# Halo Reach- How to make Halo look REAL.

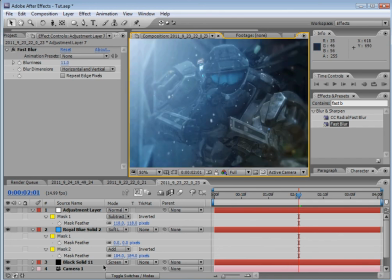(7:50)
BAM all right let's see it guys let's see it let's see it let's see it
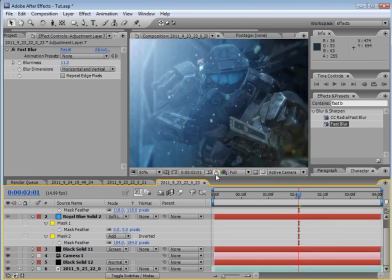(7:54)
before after before after before nice sounds good so far but although we've added effects we have not color
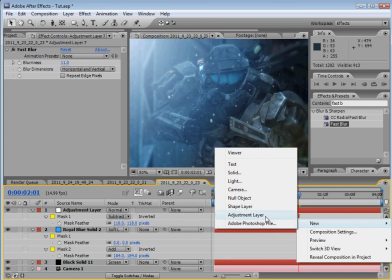(8:05)
corrected because this is not color correcting we'll add another adjustment layer and i'm gonna say this is blunt as
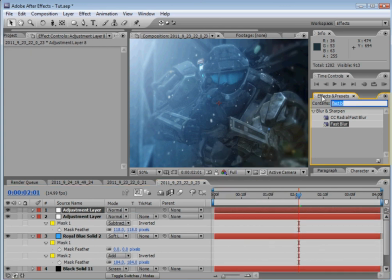(8:10)
straightforward as possible make it dark because if you're having a light you know that's why it's really not bad you're probably saying oh i'm gonna make every scene dark yeah bitch you is and the reason why is because you know if you're adding lights that probably means that it's a well-lit area
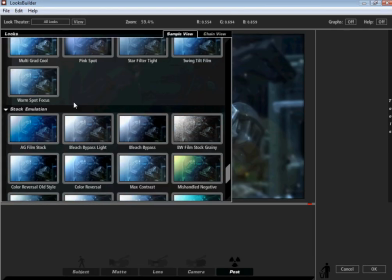(8:28)
or you know what i mean if you're adding lights it probably means you're trying to light it up I don't know how to explain it.
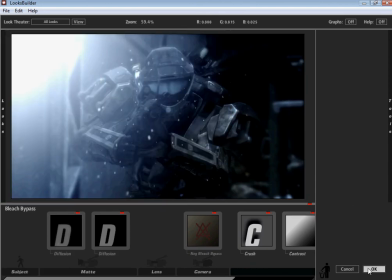(8:33)
I guess what I'm trying to say is, if you're going out of your way to add an effect like this, at least make it to the areas dark so it sticks out.
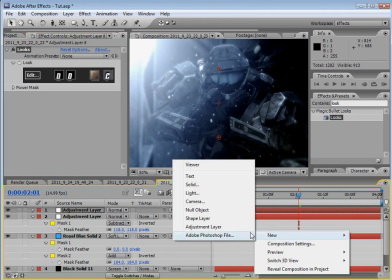(8:42)
Bam. Look at that shit. Yeah, motherfuckers, slow it down. Alright, new, solid, black, winning.
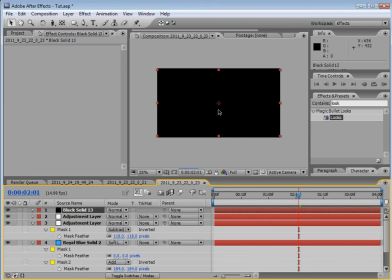(8:52)
Crush it, and as you guys know, you can close out if you're done here. Here are your widescreen bars.
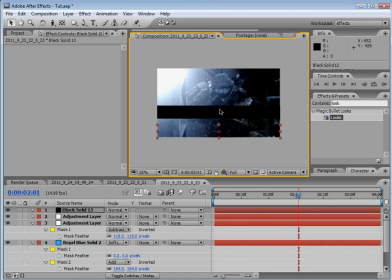(9:02)
i for a second there i thought i said ice cream bars ice cream and
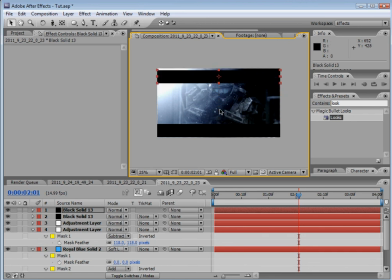(9:13)
uh if you're looking for a bit of excitement i've
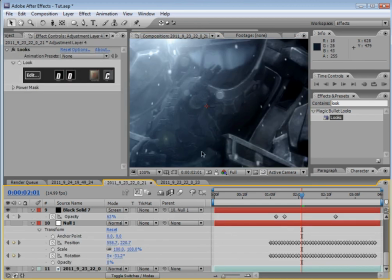(9:18)
done this before i'm gonna do it extremely fast wait you know it's in my other composition oh yeah i basically just motion tracked a uh a lens flare to
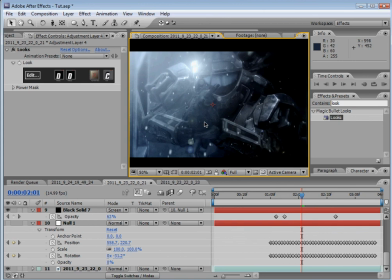(9:27)
his head to make it look like he has a flashlight and it looks sweet
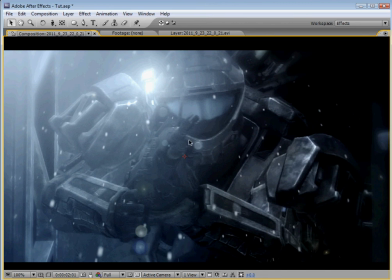(9:33)
because with this light it kind of creates like a misty effect and the great thing about artificial lights is you can add whatever elements on top you want
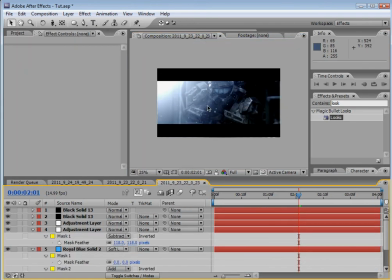(9:41)
and it'll start to look like it's actually interacting with the environment i've said it once i've said it again i don't get how people oh
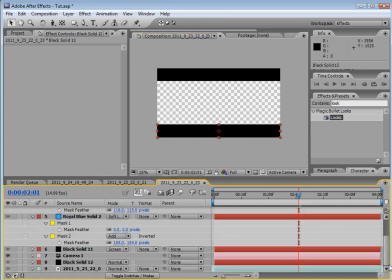(9:50)
fixed it i i just don't get how people don't find this sweet you know i don't get how people don't find this
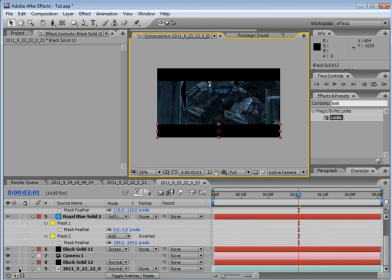(9:56)
shit cool but hey you know whatever whatever uh
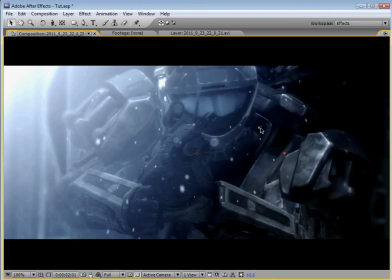(10:06)
complete change just absolutely different scene you'd never know it was the same game this one looks way more advanced and look
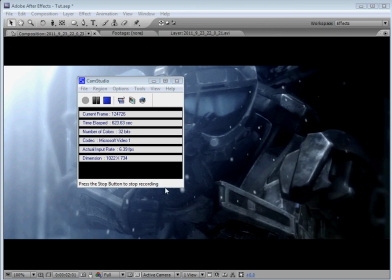(10:19)
at that all right peace guys i really hoped you liked this i tried to do it as fast as i could but um if not i mean i'm sorry if you don't but hey i'm doing my tutorials and i'm doing my shit if you don't like it then don't fucking watch my videos and i guess
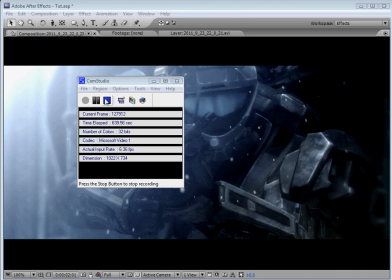(10:35)
the 104 people who do watch my videos you can like it but the other couple million out there who are on machinima.com who probably just lame the shit out of this god fuck off